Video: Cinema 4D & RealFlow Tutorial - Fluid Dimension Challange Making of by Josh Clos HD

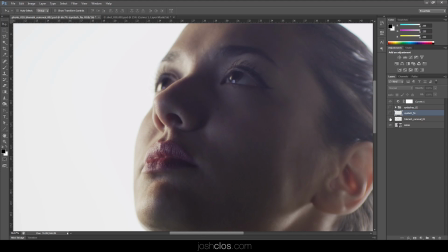[3:59]
everyone has imperfections in their face so you can just get rid of a couple of those in Photoshop since we're going to be so close to the face in some of these shots so like I said I just did a one pass of blemish removal and then I even removed the eyelashes and
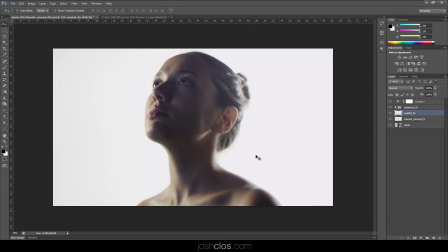[4:12]
painted in some new ones just to make the image a little bit cleaner a little bit nicer and then in the final shot there was a little bit more done to this one
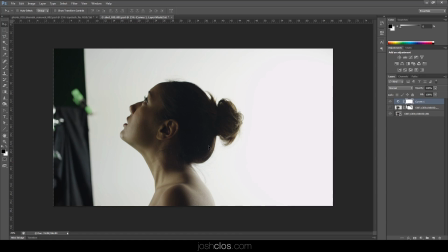[4:20]
I mentioned earlier that the hair in the back here is kind of strange when somebody tilts their head up that's just something that happens naturally the hair dips down but I didn't quite like that so all that can be kind of pushed and warped around inside of Photoshop and the
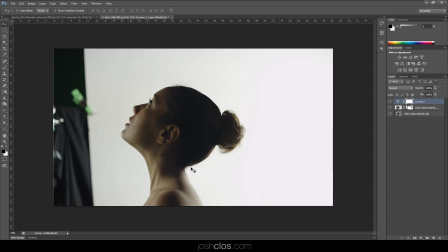[4:35]
excess hairs that were kind of sitting outside of the silhouette on the bottom and on the top some of those were cleaned up and then the neck was sort of pulled in just to make a nice more smooth shape so 3d modeling the face
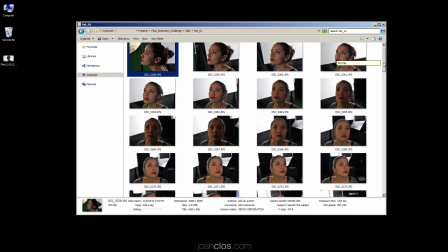[4:50]
this is where the reference images come in the more the better you can use all of these images to help you in the modeling process.
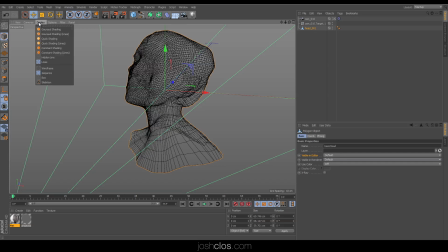[4:56]
This is what my model looked like in the end. If I display so you can actually see it.
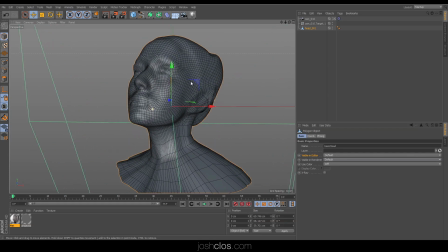[5:01]
I added more detail than is probably necessary to this, but the main things that you want in this case is the nose and a little bit of the ear, because as the camera moves sort of like this, you'll see that there are pieces of the face, there are pixels that are revealed as, you know,
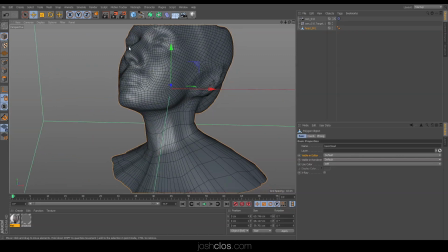[5:19]
the nose occludes them or you start to see around that edge so that's an important an important piece of the model but all this stuff in the middle probably could have just been smooth and it
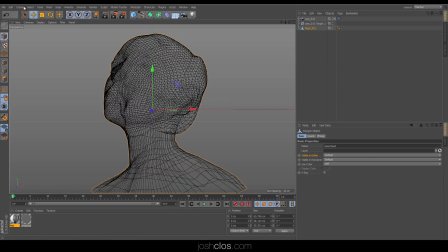[5:30]
would have been okay if I look at this from the camera view another thing you can do to help you model is to use a background
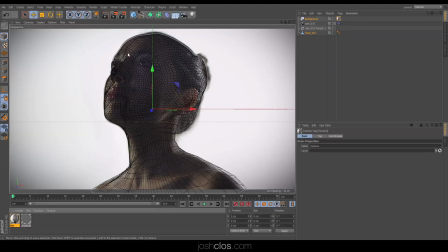[5:38]
and then apply a texture to your background and you can sort of get the model exactly in the position that it needs to be and get the silhouette just right and this takes you know a little bit of work to get it to fit the model appropriately but again this can be much more rough than I ended up making it the next step once you have your model set up is to project the photo back onto the model so when you hit render it shows you the actual texture and the way to do that or the way that I chose to do that in cinema 4d if you go to the window tab then you can hit projection man and then you drag your model onto the camera you want to project from,
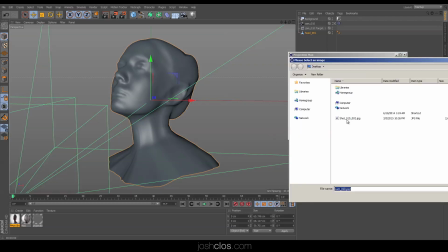[6:16]
hit load bitmap, load in your bitmap,
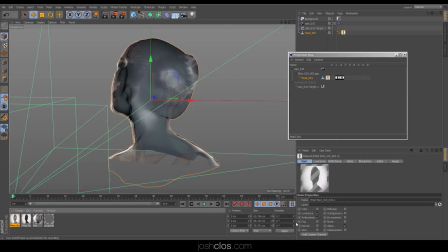[6:18]
and then hit OK here, and it will create a shader down here, and I'm going to turn off the reflectance and the alpha channels, because we don't need those,
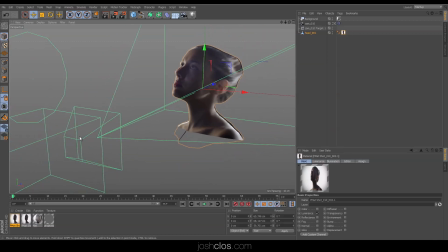[6:27]
we just want to project the color information, and then the camera that you project from shouldn't move, because then it will move the projection and it will get distorted.
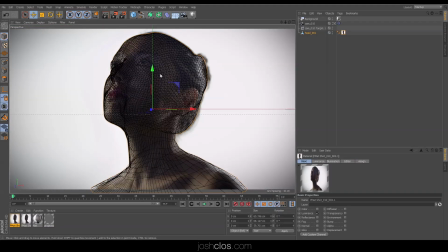[6:34]
That camera should stay from the angle that it was modeled from, but now when you hit render, you can actually see the textures rendering through here.
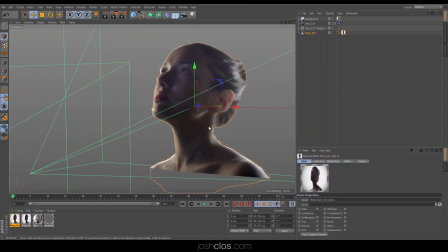[6:42]
And you'll be able to quickly see where the limitations of 3D projection are.
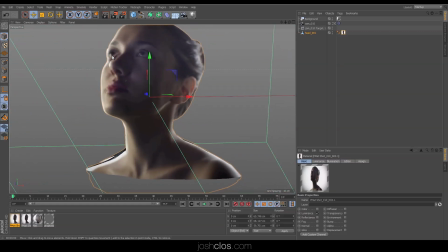[6:46]
You don't want to go up too high because then you'll start to see around the nose and you'll see the texture sort of repeat itself. You can kind of just do, in this case, downward motions like this. That was the camera move I did. It was just a really simple kind of drifting camera. And that allows you to, you know, kind of move around the model.
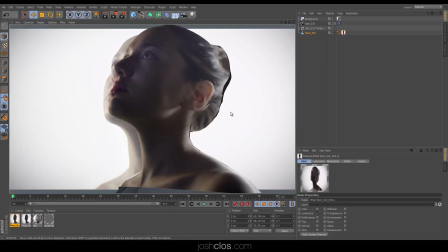[7:03]
And that sort of turns your once 2D image into a 3D image. And the farther you go the more you'll start to reveal the problems with the model unless you have a
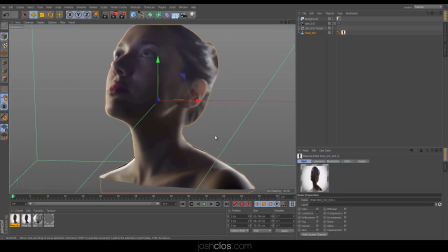[7:12]
really accurate model but this is how you
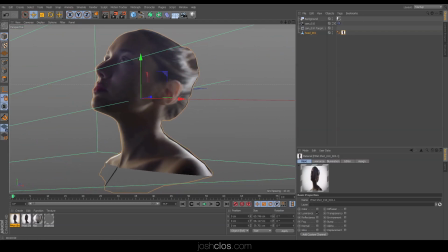[7:17]
actually apply the 3d projection to a model in cinema now
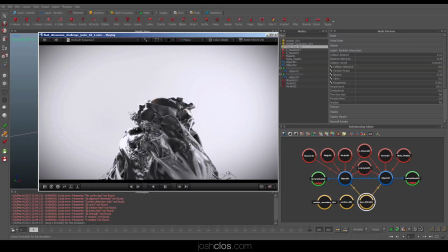[7:22]
i'd like to do a quick walkthrough on the fluid simulation portion of the final shot
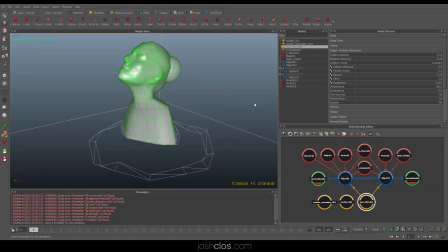[7:27]
in the project inside of real flow this is what my scene looked like inside of real flow these were the demons that chose to use and
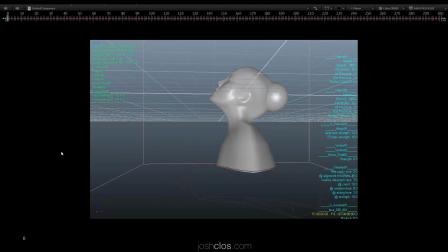[7:35]
these are my two different emitters and I'll start by showing the preview of the final simulation so you can sort of see how it actually worked.